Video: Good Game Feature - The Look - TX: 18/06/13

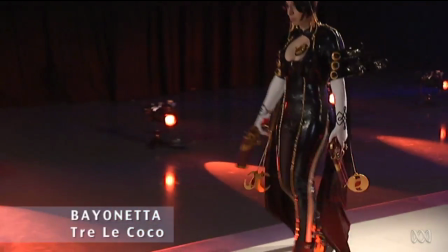[4:08]
As a witch, Bayonetta was purposely clad in black, although this catsuit is actually made from her mystical hair, hair that leaves her naked in moments of high magic.
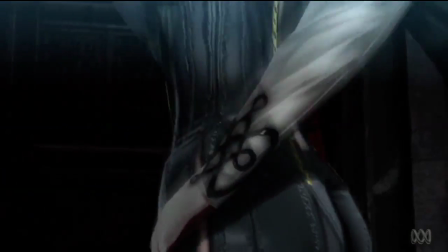[4:17]
The pointy beehive hairdo was in lieu of a pointy witch's hat, and those large black-rimmed glasses were to give her an air of intelligence, even if they look like an afterthought. Essentially, Bayonetta is the creation of game designer Hideki Kamiya, who wanted to build his perfect woman, or so he says.
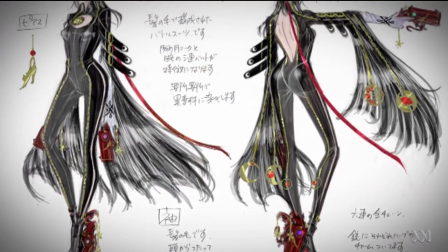[4:34]
He got one of the team's female artists to sketch her design in the hope of attaining a more feminine approach to the character's sense of style.
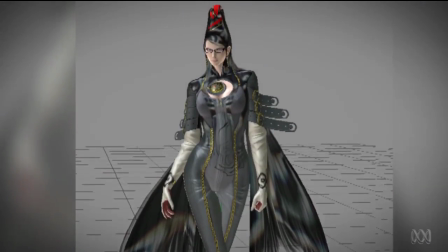[4:41]
The result is a sort of absurd sexuality, but in a deliberate projection of a vengeful anti-heroine,
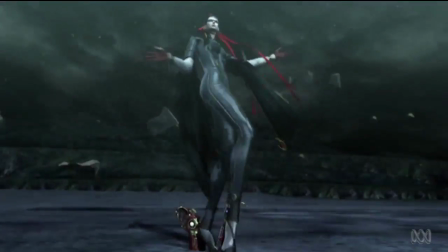[4:47]
a black widow whose alluring wiles will lead to your humiliating demise. With the development of first-person games, it became less important to clothe your main character because you rarely saw what they looked like. Instead, NPCs and enemies had to take on some of that aesthetic responsibility.
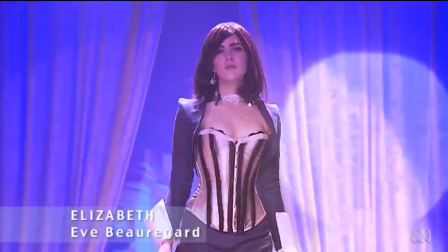Elizabeth from the recent Bioshock Infinite spins the idea of an iconic player character to a memorable companion who represents so much more to us than just a damsel in distress.
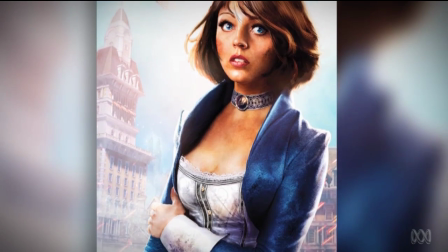[5:20]
The setting throughout is surreal, and Elizabeth's famous blue and white gown is just that little bit Alice in Wonderland,
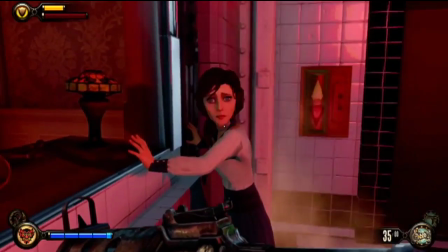[5:26]
suggestively reminding the player of the madness of their situation.
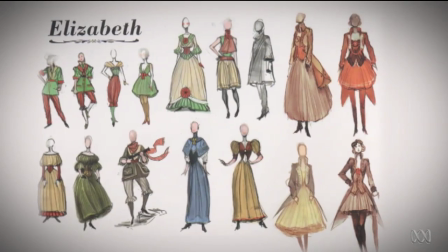[5:30]
Lead designer Ken Levine said Elizabeth's costume was modelled upon comic book superhero outfits,
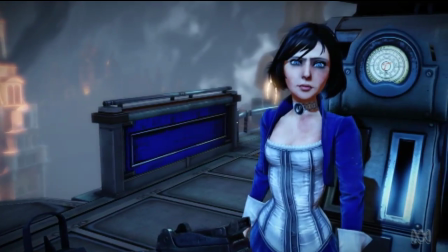[5:35]
using a simple two-tone colour scheme that would make her easy to identify against the elaborate environments. Elizabeth's initial look is more modest and innocent, almost princess-like with long flowing hair and a loose blouse.
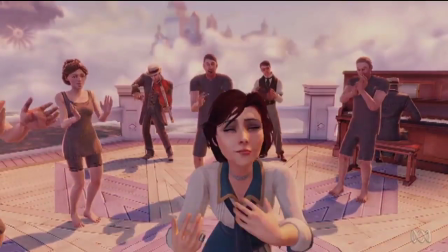[5:51] Miss Elizabeth. Hello! This is wonderful!
It's once she's exposed to the realities of Columbia that she cuts her hair harshly short,
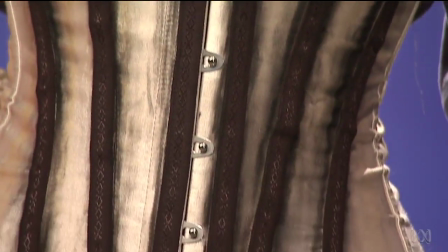[5:59]
adopting more angular lines, the stiff collar and restrictive corset echoing her role as a trapped bird in a cage.
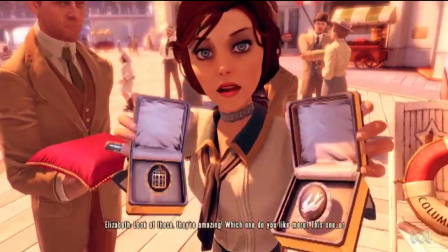[6:06]
And that neck pendant is an accessory that means more to you, the player, than it does to Elizabeth. Its purpose is to create a small, personalised moment that bonds you with Elizabeth just that little bit more.
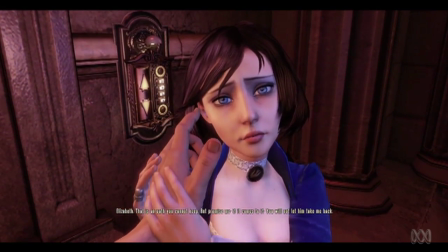[6:16] Promise me that if it comes to it, you will not let him take me back.
Most of the looks associated with some of our favourite characters take their inspiration from what is just necessary to function within that gaming world. Therefore, their look is more utilitarian.
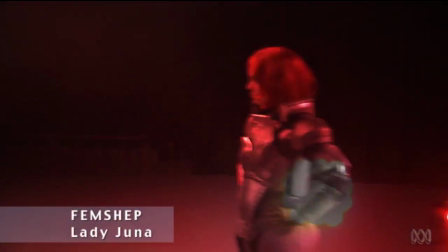[6:37]
Commander Shepard, the hard military commander from out of space, is clad in player-customisable segmented armour that is otherwise rather understated.
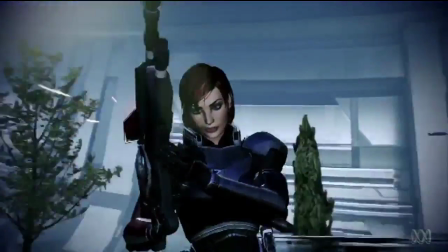[6:45]
That tiny stroke of red next to the N7 logo reportedly symbolises the blood that would be shed in the course of saving the galaxy.
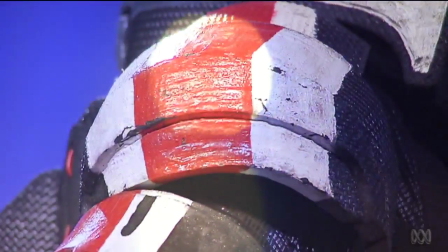[6:52]
The use of red and white also appears on the shoulder pieces. In fact, originally the entire costume was designed to be red and white, but BioWare decided it made Shepard look a bit too much like a medic, so they pared it back.
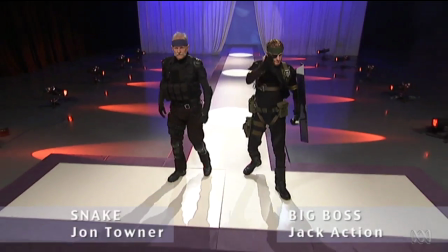[7:08]
Solid Snake from the Metal Gear series is a perfect example of how a simple accessory can create an iconic character.
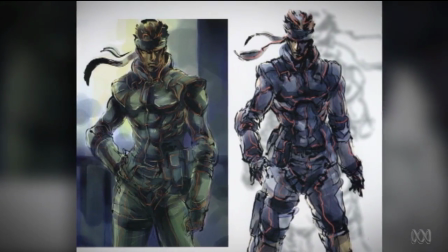[7:14]
That furrowed brow, wrapped in a wide blue headband, holding back his untamed mullet, it's classic Snake.
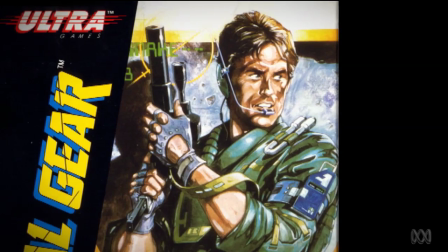[7:20]
In the very first Metal Gear on NES, Snake was actually designed to resemble Michael Biehn as Kyle Reese in The Terminator.
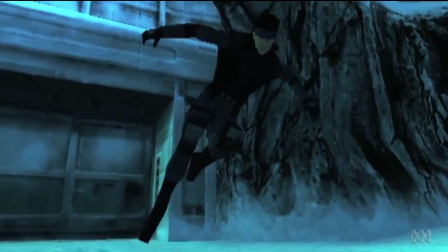[7:26]
It wasn't until Metal Gear Solid on PS1 that his look was really honed down to the navy blue bandana and sneaking suit, giving him an action figure simplicity.
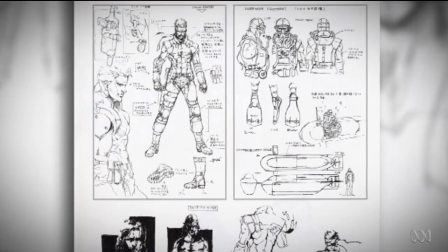[7:36]
According to character designer Yoji Shinkawa, Snake's physique in Metal Gear Solid was based on that of action star Jean-Claude Van Damme,
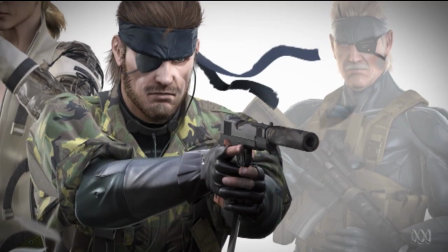[7:43]
while Hideo Kojima was getting inspiration from Snake from films like Escape from New York,
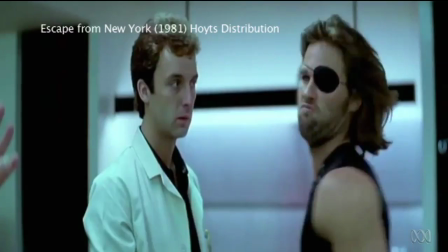[7:49]
which explains why Big Boss and Old Snake have the eye patch of Kurt Russell's Snake Plissken. The evolving image of a similar but different Snake attunes the audience to appreciate the subtle differences which become so important in Kojima's universe. The evolution of game character costumes needn't necessarily progress towards more believably wearable or even acceptably tasteful fashion.
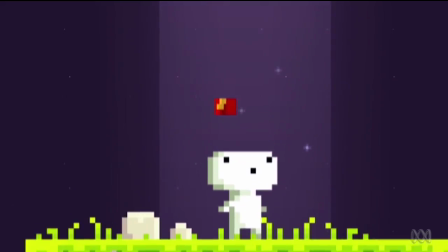[8:12]
Sometimes all you need is a fez.